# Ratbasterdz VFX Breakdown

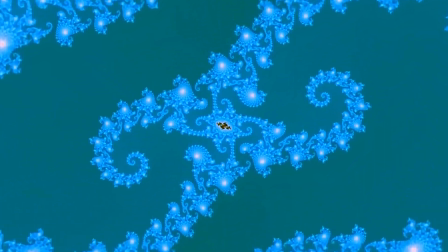And so you get that much for free, but you also just have to like deal with like the concession that you can't really change it too much,
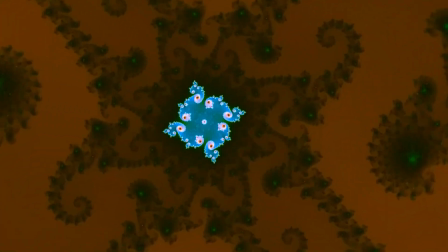and that you just have to accept what it is and just appreciate it for what it is.
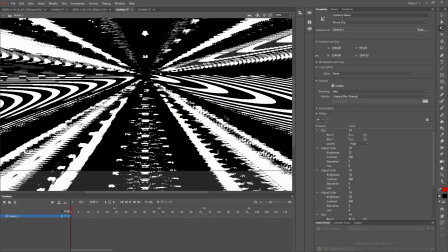And you know, that's kind of a good thing to be doing with your life anyway, is learning to appreciate things for what they are. I really believe this, actually, that this will make your art better if you can learn to work with high-level ingredients and learn to just appreciate things.
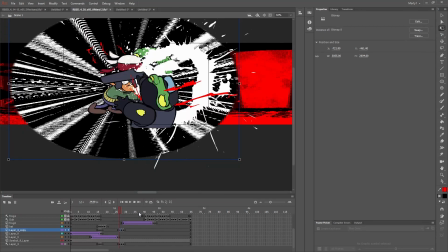So hopefully I explained that well.
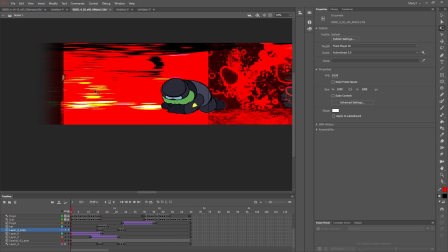Actually, I don't know how much more I have to say in this video, because I think I covered most of the goofy effects stuff that I wanted to go over. Like, I kind of showed you all the main stuff that's going on in these Ratbasterdz shots,
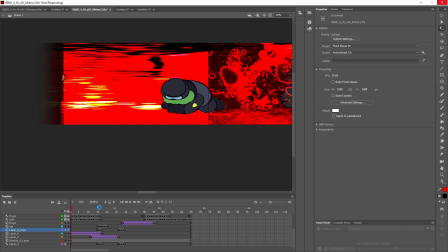and from there you just kind of have to like figure out how the trick is done. Like if you just frame through the cartoon, I think we're gonna link to like a high def version of the cartoon that you can download,
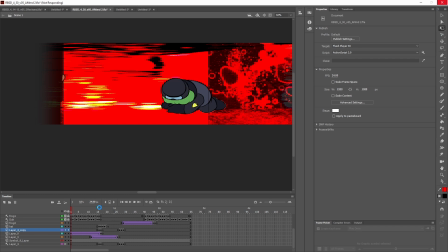because like YouTube compresses it, and like even Newgrounds I think compresses the file in a way that eats some of the detail. But you know, if you want to figure out how this stuff is done, I think I've already explained all of it,
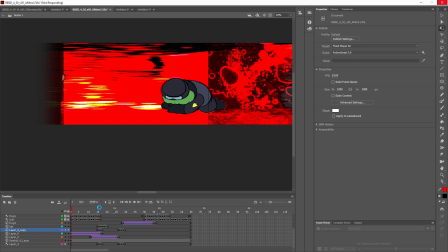and you'll just have to look through it for yourself and you know, come to your own conclusions about how we did whatever effect, because it's all right there. And maybe if I don't tell you everything, then that's actually better,
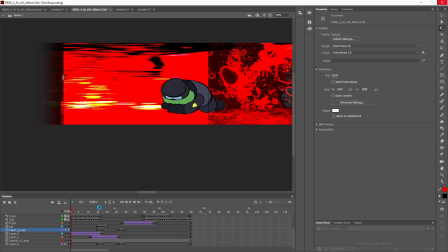because then you get to do learning in your own mind instead of me telling you how to do everything.
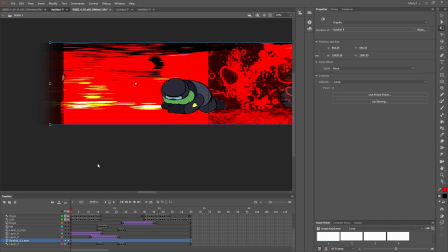Maybe I'll just watch. Here's all the shots that I wanted to go over.
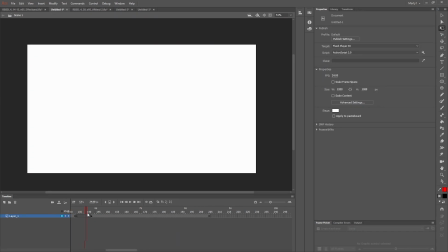I'm just gonna make sure I talked about all the effects I wanted to talk about.
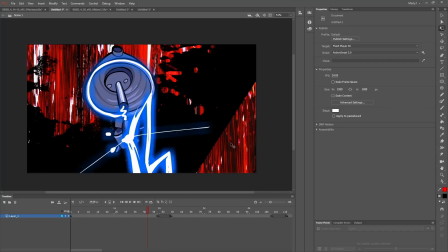Oh, this is weird. This is crazy. I can't believe that this is how it looks in the finished thing. Like, there's like very clearly like the edge of whatever this like splatter texture is being like, that's weird.
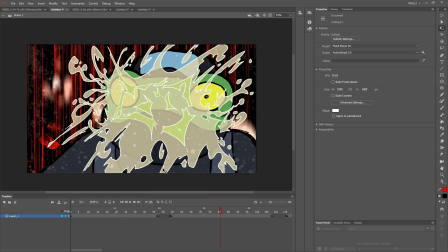I think I was going to talk about how like the steam here is actually just like,
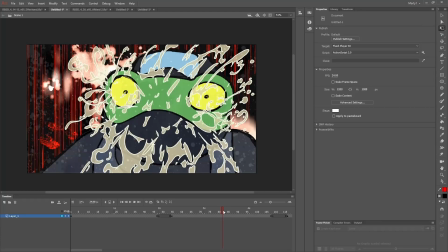this is another watercolor texture that's just getting like tweened and blurred.
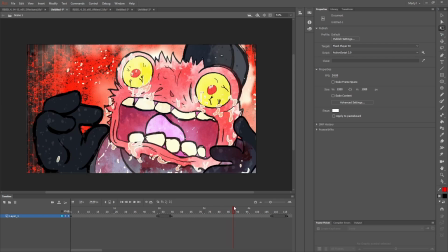And so you can see how that like reads as like a steamy thing going on.
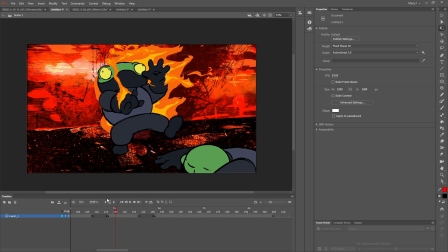These clouds, John didn't give me those. I had to like rip those out of Pec 3 because I thought there should be some, sorry, not Pec 3, Pec 1. Pec 3 doesn't exist.
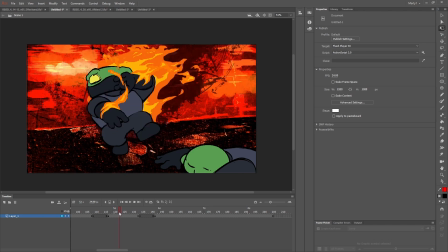I had to rip those out of Pec 1 because I just thought that it would look better with some clouds in the sky.
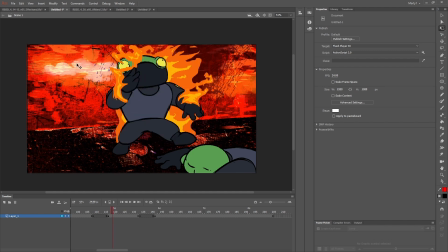And when I went to get these out of the file for Pec 1, I noticed that there's actually a background in that cartoon that doesn't get used because I screwed up. And so there's two shots in a row that actually have exactly the same background. And I never noticed this in all the years of this cartoon being out.
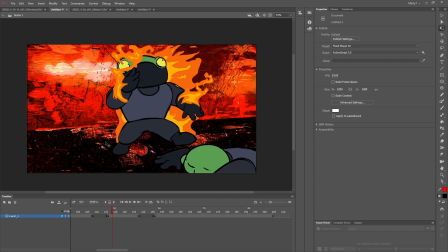And when I went back into the original file to get those clouds, I was like, oh, there's another background in here.
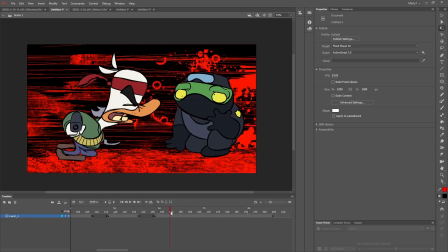This part, I really actually don't like these streaky lines back here.
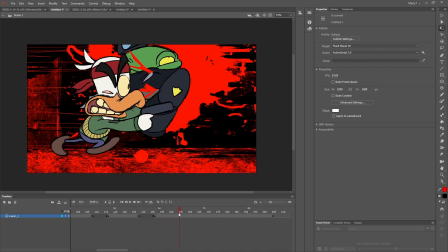I used this in a couple of different places on the cartoon, but I kind of don't like how it worked in this shot.
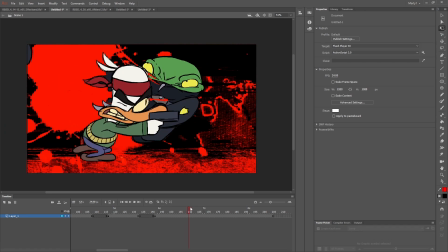And I was gonna delete it, but I think I had like already sent it to John, and I was like, oops, I forgot to take that out.
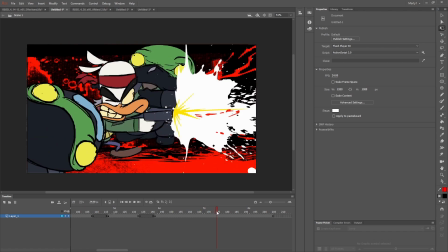And so now that's in the cartoon.
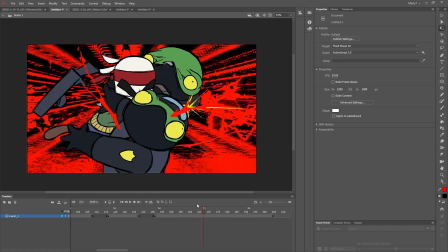I think I changed, I had to move some stuff around in this shot.
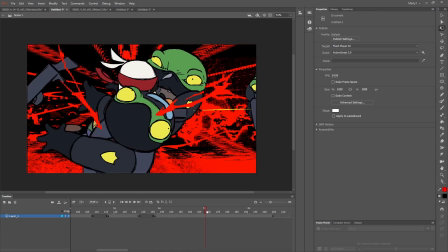Like I had to actually change the animation so that it still read well against all these crazy effects going on.
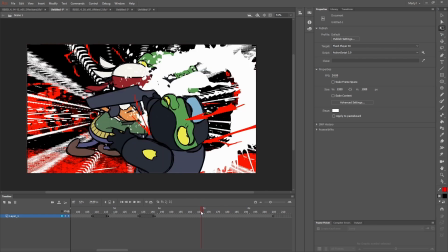And in fact, the effects in this shot aren't that crazy compared to some of the other ones,
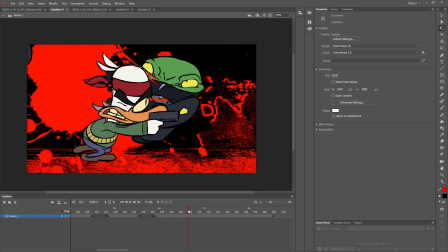just because like if the animation was really pulling a lot of weight, then you like don't want to like do too much to like cover up how nice the animation is.
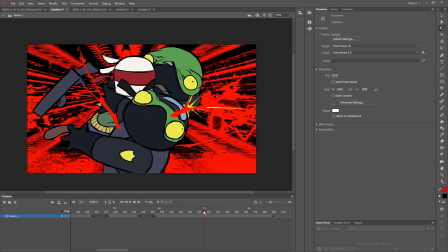But I actually changed the animation a little bit because I think this guy like fell down in a different way.
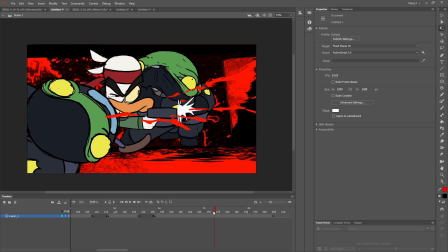Like the way he kind of like stops in place and then like falls down in like this arcing motion.
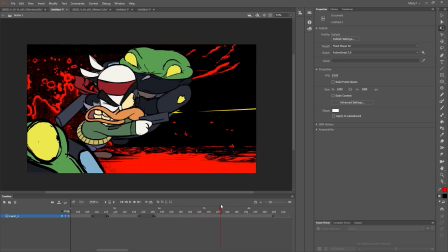It looked different in the original thing. I forget what exactly was different about it.
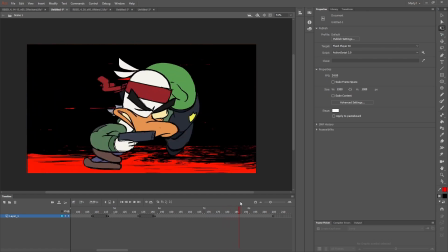But I don't know.
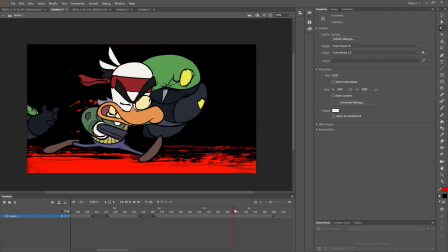Stuff didn't read as well unless I was like fucking around with where everything was placed on screen.
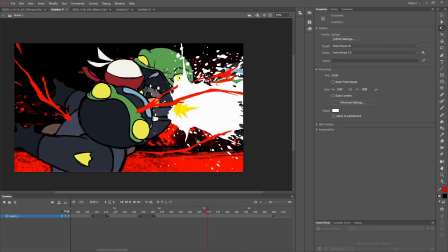You know what? This is a cool effect. So I'll just this is what shot is this?
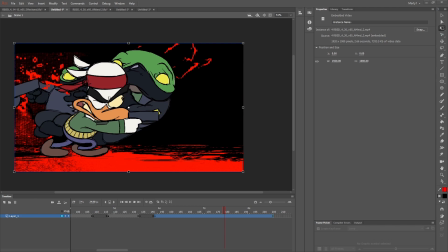I'm just gonna open this up, and this will be the finale. So there's an effect going on back here.
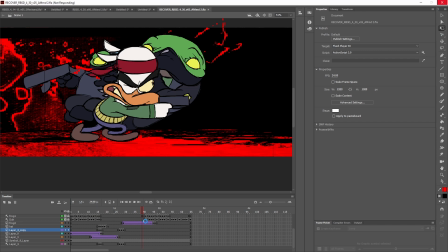Oh god, this file is so slow. Holy shit. Okay, maybe I shouldn't be messing around in here. I drank a coffee before I did this. I don't like to drink caffeine because I actually get like anxious.
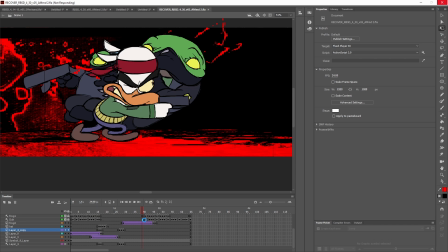But I always feel like I'm not like talking fast enough or something if I don't chug a coffee before I do one of these. If I knew John was going to be here for this, because I was originally going to record this whole video solo, then I probably would not have felt the need to drink the coffee,
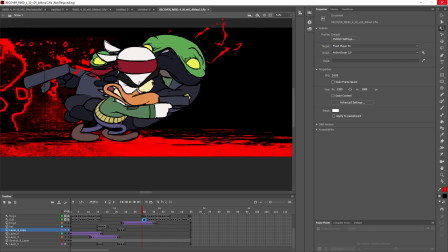and that probably would have made this video better. But that's okay. If you're still listening to this part, then Jesus, this is still loading? Like, this is crazy. Okay, maybe I'll just skip doing this file.
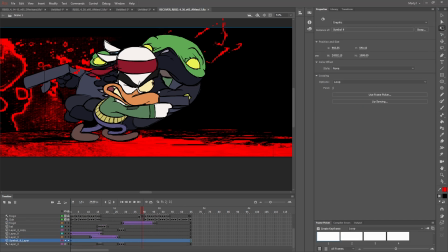But, oh. Are we back? Is it going to make me do that again?
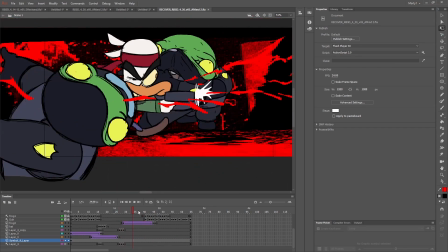Nope. Maybe it's just like auto-saving and not showing a prompt.
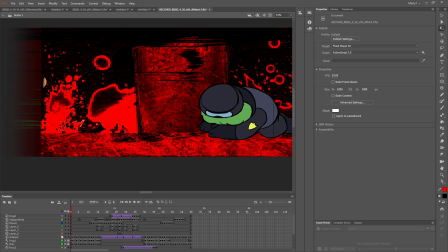But here's a funny thing that happened on this shot is I do this more intensely in a different shot.
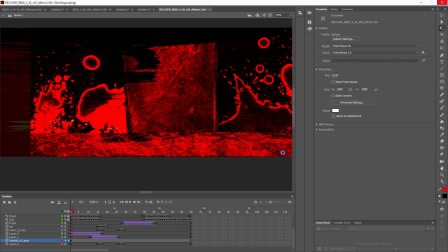Oh, there it goes again. But we have this long background that's panning by, but to make it look like the background is panning faster, there's like another layer of like streaky stuff running by. Not the hand-drawn lines, but like these like black areas that are like erasing the background.
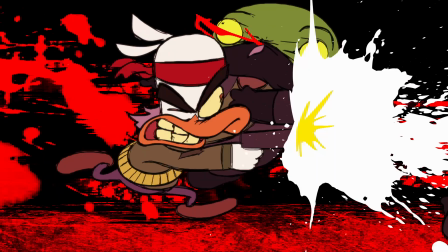And that's the same thing that we were showing at the beginning and throughout this video, where you like take the background,
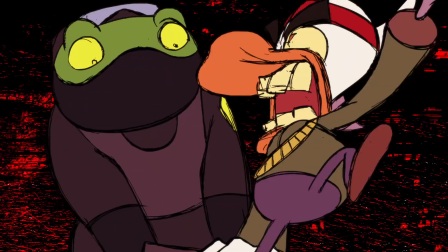I think it's like stretched out, and then we applied the blur and contrast thing to turn it into like a bunch of black streaks.
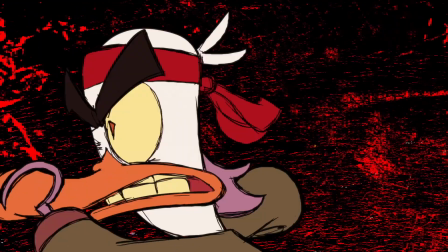It has some kind of blending mode set to it so that you only see these black lines.
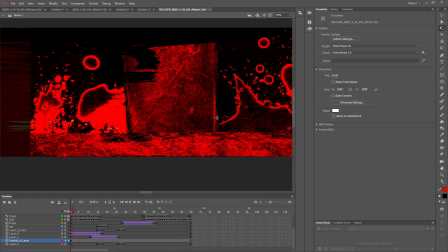And so you have the stretched out version with all the effects on it, also tweening by at the same time as the regular background.
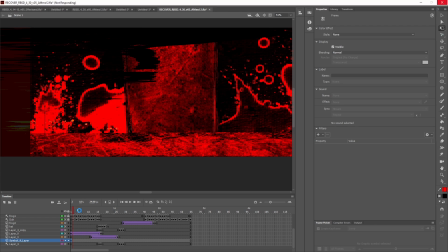And this is just going so slow. It's probably, yeah, it's not even going to let me do stuff. But it's panning by faster than the background, and that makes it seem like the whole background is going by faster. The background art is going by relatively slowly
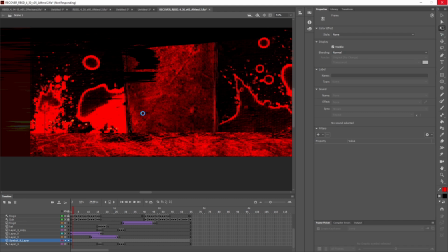because it has to be a really long background for it to pan by super fast. And there's actually a shot like this in the original Ratbasterdz in the first episode,
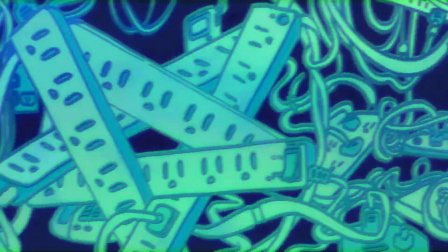where it's like panning by like a bunch of like cords and cables and stuff, and we just drew like a super huge background.
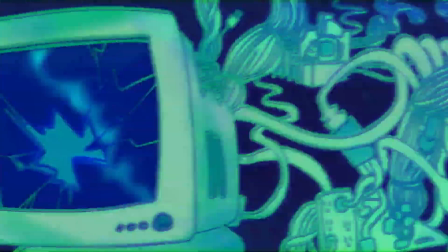I wish I knew who drew that background. I don't remember.
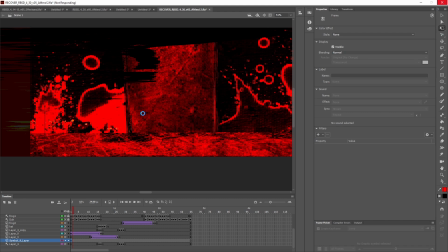But props to them, because they had to draw this giant panorama spread just so it can like zoom by in 1 second. And that was like the only way we could think to do that and have it have the right impact, was to just do this super long drawing.
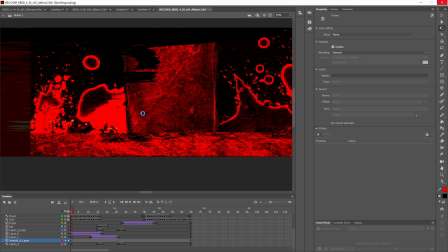But then for this cartoon, I figured out we could do this thing where the background actually goes by at a slower rate, but then we have this layer in front of it that's going by way faster.